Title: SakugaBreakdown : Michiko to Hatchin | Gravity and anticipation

This could not have been done solely it could have been done imaginatively, honestly, but I surely believe that this animator had to have gone up and actually practiced this. So I took it upon myself to practice this on my own, and I wanted to show you it just to show the realism behind this animation and how you can incorporate this realistic ambitions in your own works. So let's go ahead and get into it. But before we go, let's go ahead and stretch. You know me, I'm a brother who loves my stretching.
Try and get them to come closer.
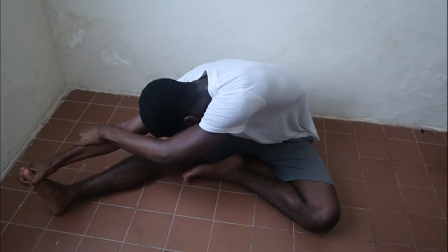(4:53)
Got our leg stretches here, bop, bop, bop. That's what I like. So as you notice,
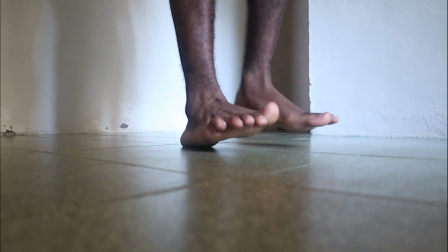(4:59)
she keeps her legs straight, and she puts all her energy or all her momentum into that one heel stomp.
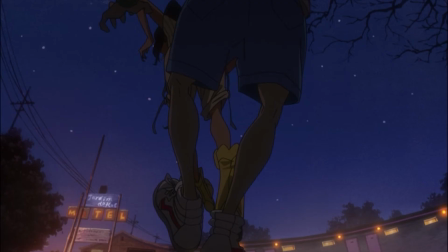(5:07)
And then from there on, she leans back,
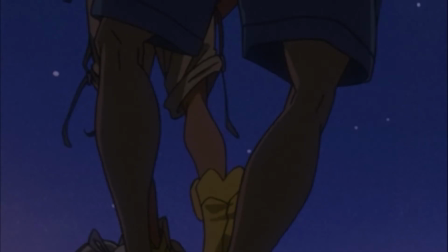(5:12)
and you can see it in the animation where it's a couple frames of her leaning back just to get that energy,
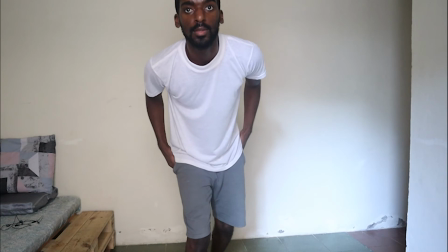(5:17)
just to get that momentum and that anticipation going before the kick comes in.
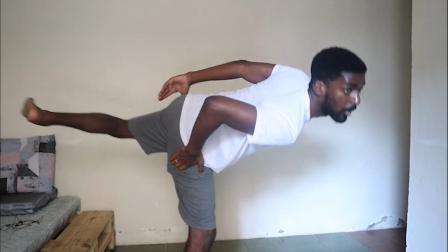(5:22)
So that's what I wanted to copy into this frame. And then the kick comes out, so she will need a lot of energy to bring that kick to fruition. And the thing that I figured out by doing one swing is that to get she might be a certain height in those regards, and he might be a certain height, but to get to a higher height than me,
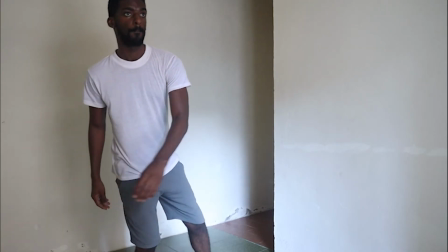(5:43)
I'm not a flexible guy like that, but to get to a certain height, I would have to bring down my head. And I can see it in the frame as well. She brought down her upper half of her body down lower, and I would have to touch the ground as well to actually keep my balance, to keep my to keep that full swing going, or that kick at full swing. But the negative part about this is there's a drawback between there's an unrealistic part behind it, because if you are going to go ahead and do that type of kick at a higher frame,
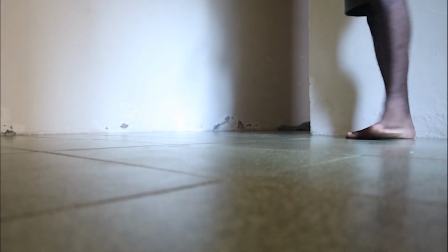(6:18)
then your center of gravity will change from the back of your heel to the front of your foot, or to the balls of your toes. So that plays into a part. Then how did she go about that? But mainly it might have been at a halfway mark of her own body, because the gentleman is short.
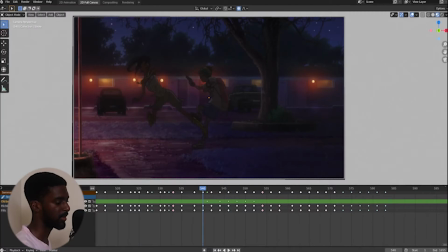(6:40) Try and get them to come closer.
All right, so we'll get that realism, and the realism behind it is actually factual. So I thoroughly believe that this animator had to have implemented his own practice into it, and that's a great
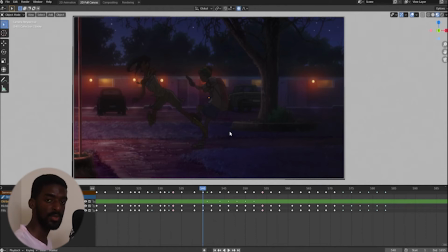(6:56)
example of doing these steps yourself in actual reality, and then implementing it into your own artistry or into your own work. So let's go ahead and get back into this.
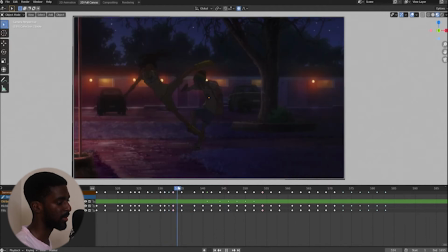(7:10)
So what happened in this, the difference is she got tripped. So her center of gravity got messed up in all kinds of ways. And with that, it adds, the animator added a sense of actual realistic elements into this,
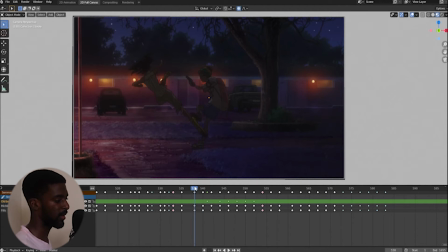(7:29)
because when the kick goes off and she passes by, let's go ahead and get some examples in here with our annotations here. And the kick goes by, let's change the color once more. It goes by here.
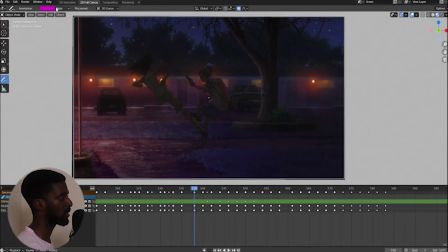(7:46)
Let's go ahead and change the size here, get the thickness up.